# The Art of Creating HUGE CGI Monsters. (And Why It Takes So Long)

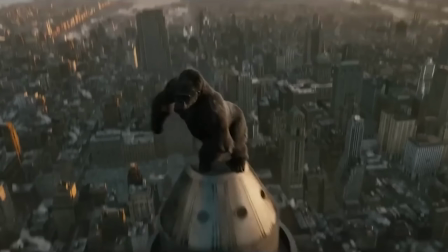(0:00)
King Kong, which is one of the most popular monster films in history,
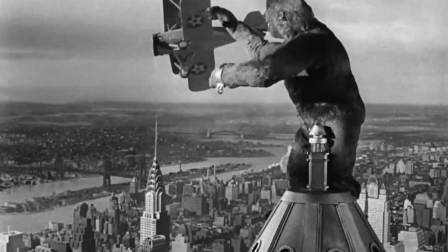(0:03)
made its debut in 1933 and has been recreated numerous times using different visual effects methods.
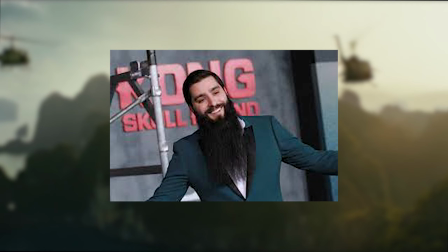(0:10)
In the 2017 film Kong Skull Island, director Jordan Roberts requested that Industrial Lights and Magic,
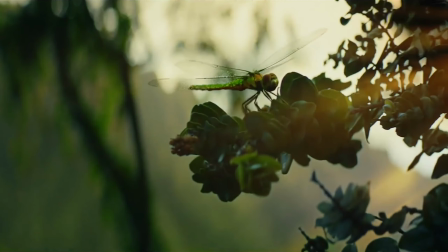(0:17)
or ILM, create a new version of the creature to fit the aesthetic of the movie, which was shot on location.
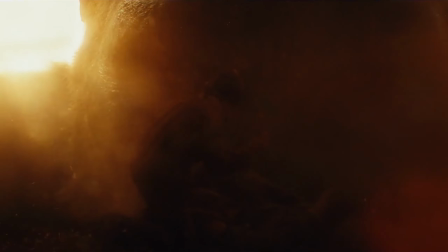(0:23)
The visual effects and animation team at ILM put a lot of effort into the creation of Kong,
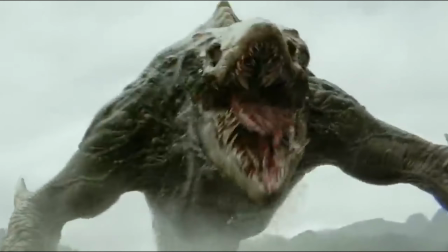(0:29)
the movie's iconic character, as well as the skull crawlers, stick spiders, a huge one of a buffalo,
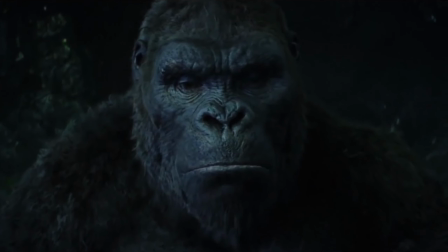(0:35)
and many other dinosaurs that just look like monsters. To make Kong believable, the VFX team had to be meticulous about details such as anatomy,
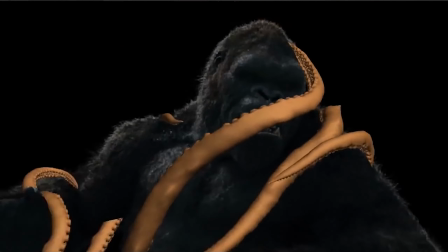(0:44)
animation, and creating its environment through the 1,048 shots and roughly 15 minutes of screen time.
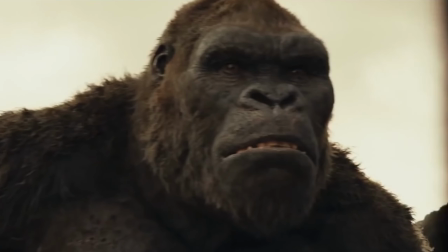(0:50)
The team produced a model that was incredibly detailed, with over 90 million hair particles on top of his body,
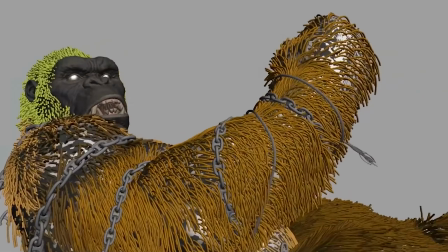(0:57)
made of several million polygons, which took them more than a year to create, with all of its nuances and details.
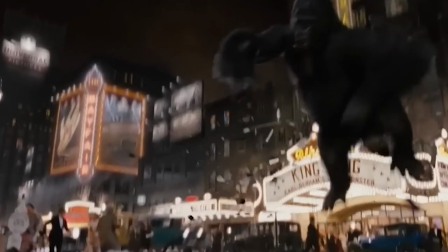(1:04)
Director Jordan Roberts wanted to do something unlike the previous Kong models.
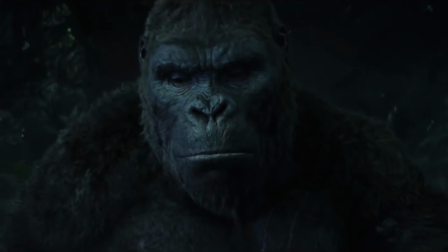(1:08)
He wanted it to seem less like a simple silverback gorilla and more like a human, so that could interact and show more emotions.
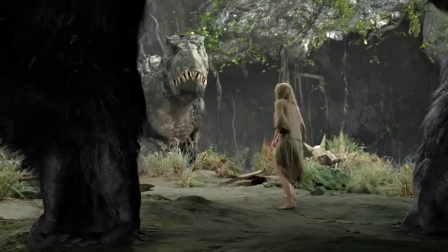(1:15)
He also wanted it to be different from previous versions while still taking most inspiration from the original 1933 film.
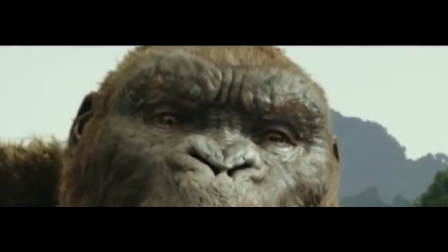(1:21)
The team sculpted Kong while preserving his shorter legs and longer arm stature, and adding additional space between his torso and ribcage to allow him to stand up.
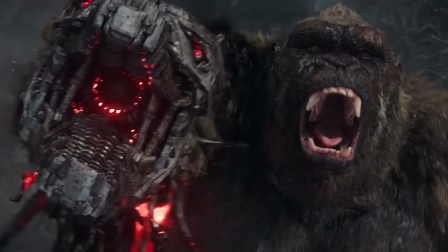(1:30)
Creating Kong's face was a bit difficult,
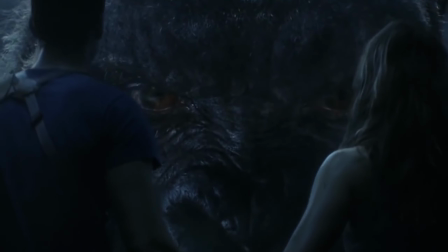(1:32)
as Roberts wanted it to appear like you were able to clearly see the madness in his eyes while also being extremely detailed and realistic.
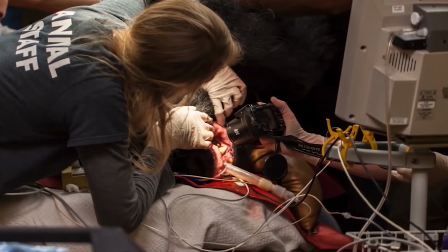(1:40)
The team was able to take microscopic images from real-life gorillas from a zoo,
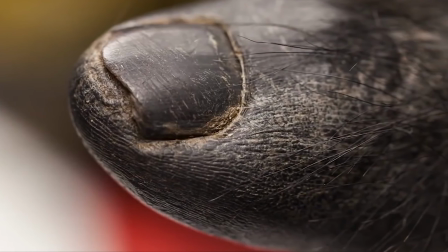(1:45)
which helped them to better understand and take a closer look at the complex detail of the gorilla's body and face.
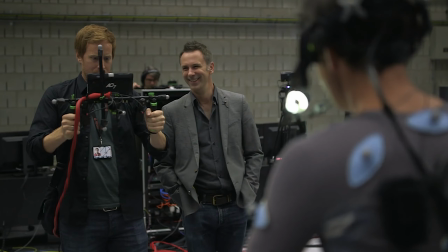(1:50)
It was hard to determine which technique to use when animating this kind of unique creature, particularly when it comes to performance.
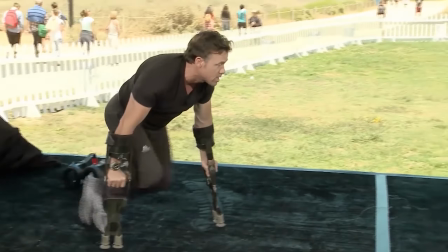(1:57)
The animation team did a little bit of both, working with actor Terry Notary to do some body performance work and have a couple
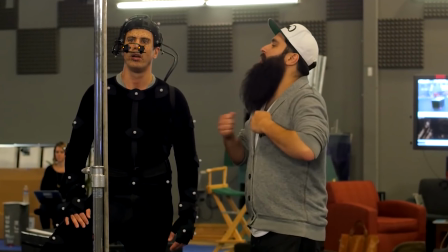(2:04)
of days in motion capture where Roberts could iterate very quickly with Terry to work through different scenes and movement patterns.
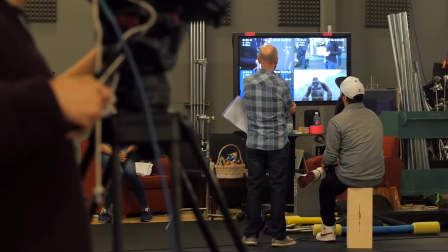(2:10)
The team also had a second motion capture session with actor Toby Kebbell, specifically for facial animations.
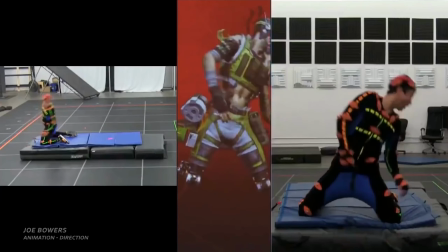(2:17)
This is something a lot of people still don't know about. I'm talking about motion capture and facial capture technology.
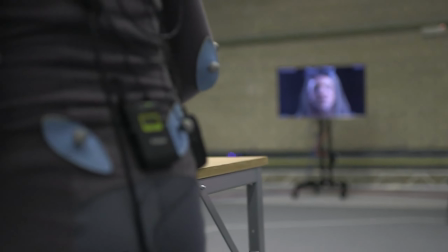(2:22)
While the equipment is getting cheaper, technology and AI advancements only further in what they can achieve.
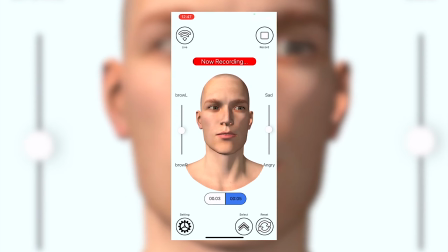(2:27)
It's possible now to mocap at home with as little as your phone, but there are now tools that use AI to detect and capture emotion.
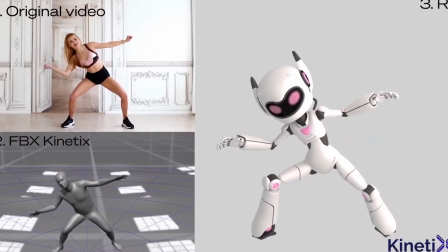(2:34)
These tools are nowhere near as good as some of the industry-grade equipment. For a free at-home alternative, is definitely worth checking out.
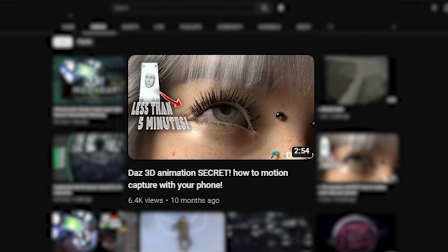(2:41)
I've already made one video briefly talking about a free facial capturing application for your iPhone, and plan to make more. Check it out if you want. I'll link it in the description, or you can just search it on YouTube.
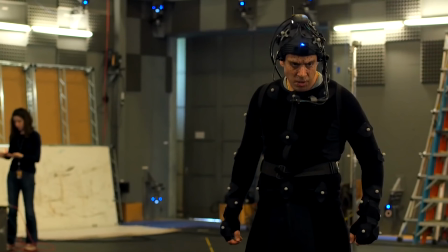(2:51)
There were some shots where the facial capture was used directly, but through the production process and reworking of the scene,
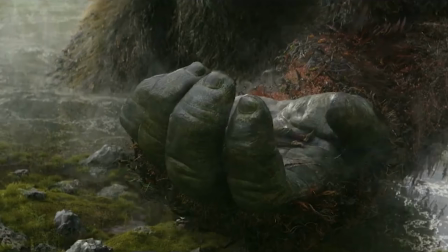(2:57)
a lot of what Kong needed to do changed so much that the capture was used more as inspiration and moments to pull from.
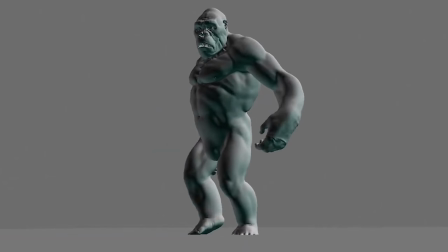(3:04)
A large portion of the animation was ultimately keyframed, which was absolutely crucial,
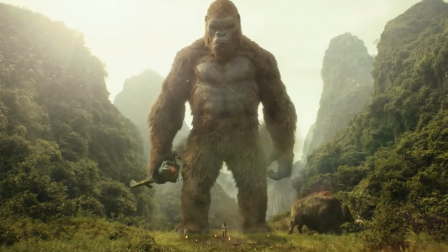(3:09)
especially when attempting to demonstrate Kong's 100-foot height and huge weight.
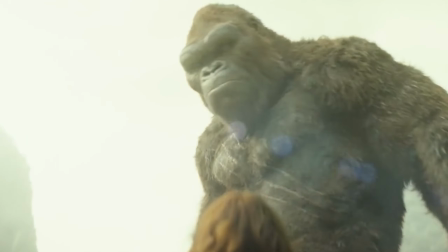(3:14)
Creating the facial animations for Kong's character required a significant amount of time and effort, as the director aimed to invoke empathy from the audience.
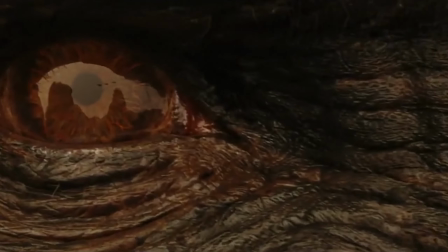(3:21)
Lots of experimentation was done regarding the eyes in order to achieve this goal.
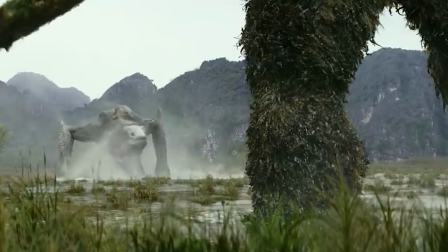(3:26)
Animating the skull crawler was also a big challenge for the animators because it was hard to figure out how exactly they walk,
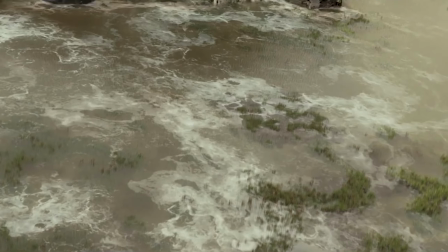(3:32)
the speed of their walk, and how to add weight to their walking. The VFX team had to pay close attention to the nuances of Kong's movement as well,
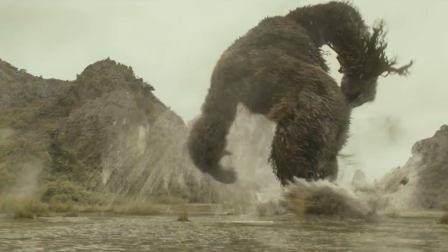(3:39)
ensuring that he moved like a real creature would, while also making it believable and larger than life itself.
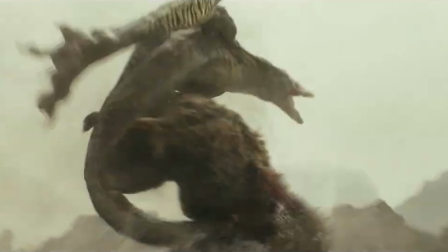(3:44)
The team also had to create the environment that Kong inhabited. They had to pay attention to the details of the terrain, the flora and fauna, the lighting.
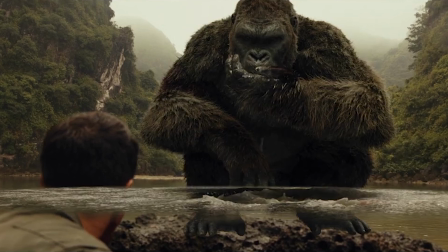(3:52)
The movie was shot on location, so they had to integrate the CGI elements seamlessly with the live action footage.
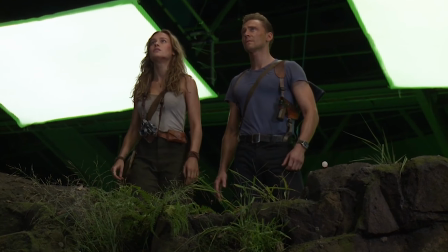(3:58)
They had to create an entire ecosystem for Kong to exist in, which meant paying attention to the smallest of details,
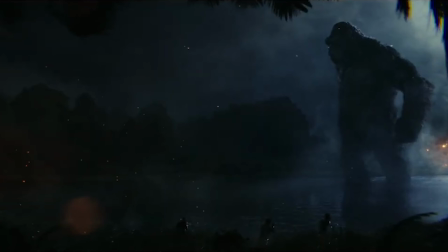(4:04)
such as the way the wind blew through the trees and how the water rippled.